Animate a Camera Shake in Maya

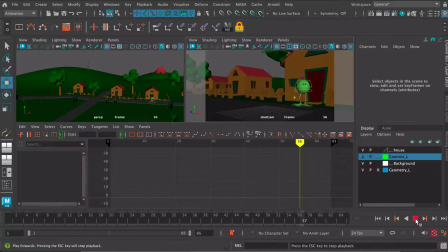So this is a simple tutorial showing how to add a camera shake in Maya. And I've done a simple piece of animation here.
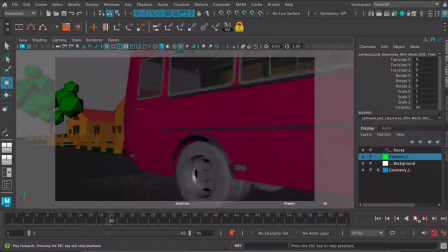We've got a bus whizzing past Monty. Monty does a reaction to the bus.
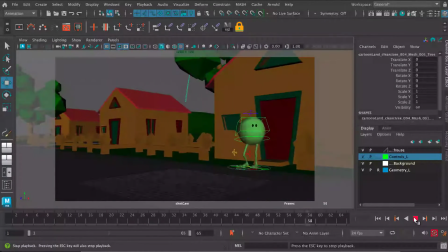And the bus travels so close to us that we can add a little bit of a camera shake as the compressed air pushed by the bus bumps the camera. And that will give us a little bit more kind of realism and vitality to the shot.
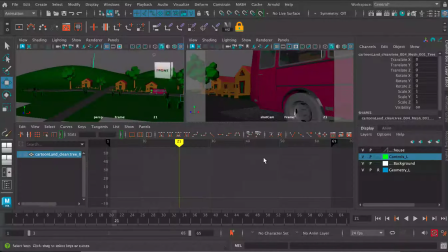So let's go ahead and get started. It's a very simple thing to do. I'm just going to go and find my camera.
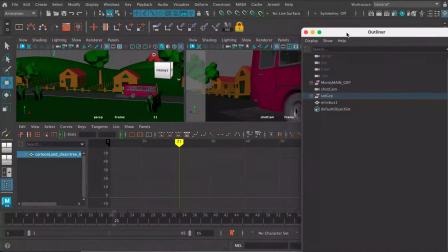So that's Windows Outliner. So there's my minibus, there's my shot camera.
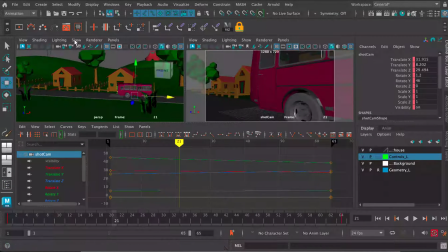And let's go ahead and make sure that cameras are turned on here in the viewport.
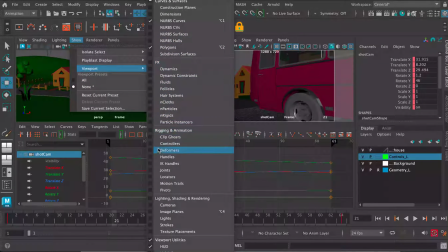So I want to make sure that cameras are turned on, where they've put them in the new version of Maya.
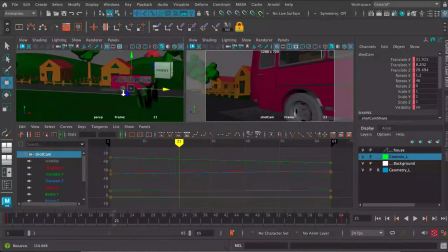There we go, cameras. So the camera is now, should be now visible. And we can see it there. I can see it's looking at the bus as it goes by. Let's make the camera a bit bigger. Let's make it, say, 5 times as big.
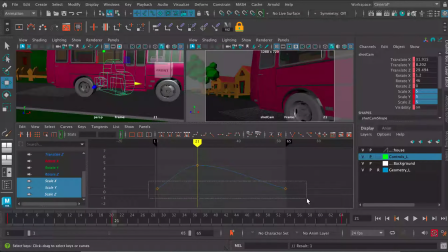And actually, let's make sure that that scale is the same throughout the shot, so that the camera is always 5 times as big.
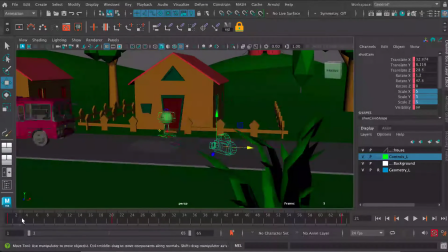And I can see that the camera there is looking at. I've just got a gentle rotation in the Y rotation there as the camera follows,
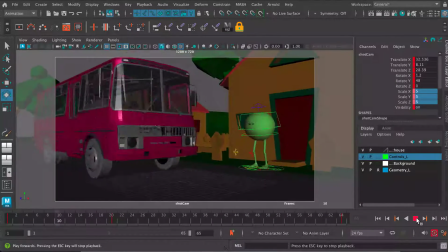the shot camera follows Monty, or follows the bus, and then we see Monty's reaction at the end.
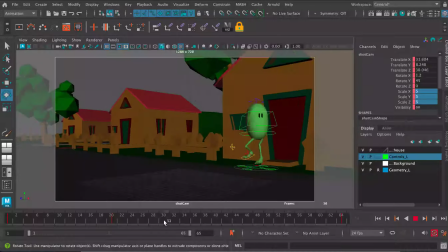So it's just a gentle moving camera. So the bus is going to pass us around about here.
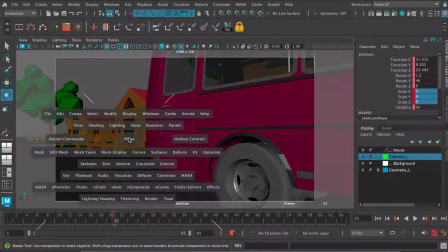So this is where the air would hit the camera. So let's keyframe the camera at about frame 21.
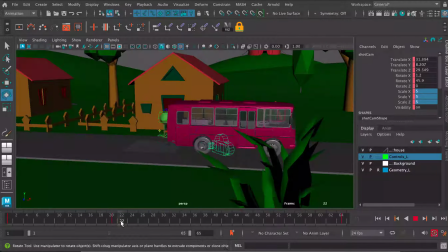And what we can do is just move the camera, let's say at 23, we can just move the camera up slightly.
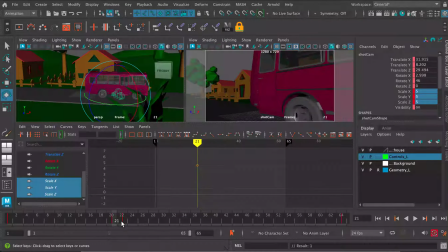Let's make sure we see what we're doing in the shot camera view as well. So let's just move the camera up slightly, and then let's move the camera down slightly like that, and then let's move the camera up slightly again,
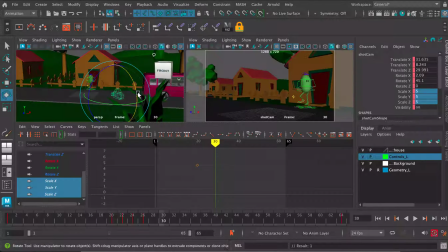and then let's 3 frames after that I'm going to have it go back to normal. So let's just there we go. So that was our rotation. This is the curve that we've created.
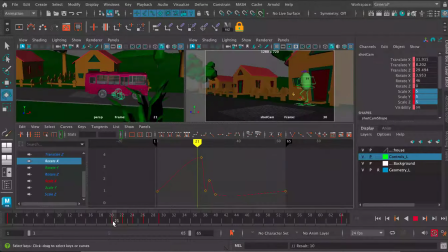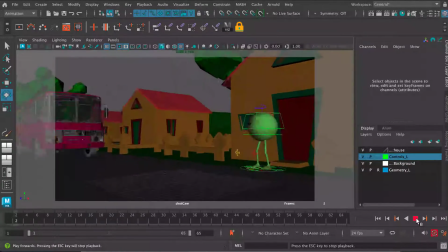There we go. So we've just created a little kind of bump there on that camera.
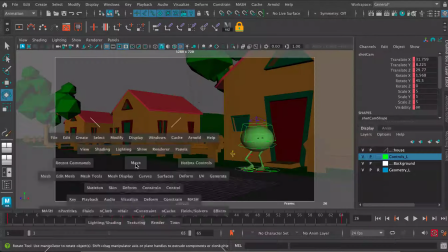Let me just go and select it once again up there, and then let's just take a look at that curve.
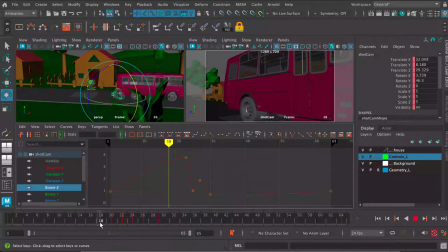And what I'm going to do is just keyframe it there and flatten that off.
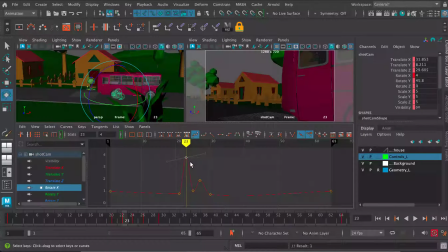And that what we're looking for is a kind of vibrate. So something that looks kind of like that. There we go, like a kind of vibration, sort of down, up, down, and settle.
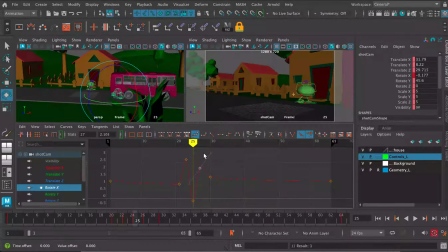Something like that. That's the kind of thing we're after.
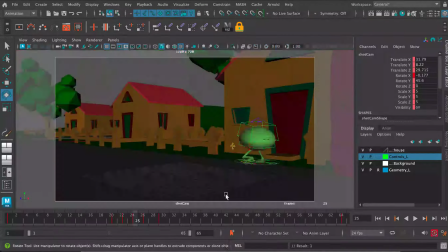Let's see what that looks like.
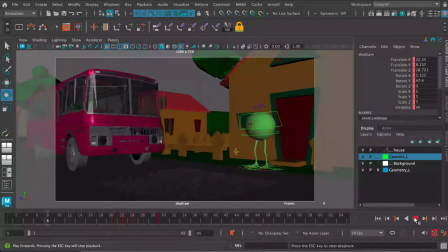There we go, something like that. So that's going to give us a little
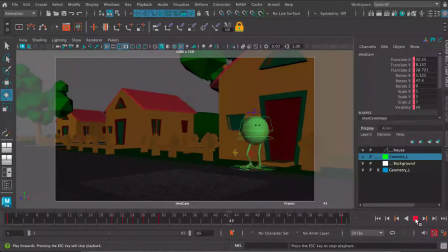feeling of kind of rushing air, and the camera operator is having the camera, is having to hold the camera still while wind pushes against the camera. Obviously, it's all fake, it's all digital. There's no real wind here, but we're simulating what might happen if there was a real camera operator behind this camera.
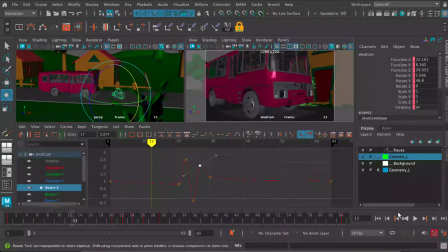So there we go. So there's your curve. There's your camera shake, and something like that will do for this occasion.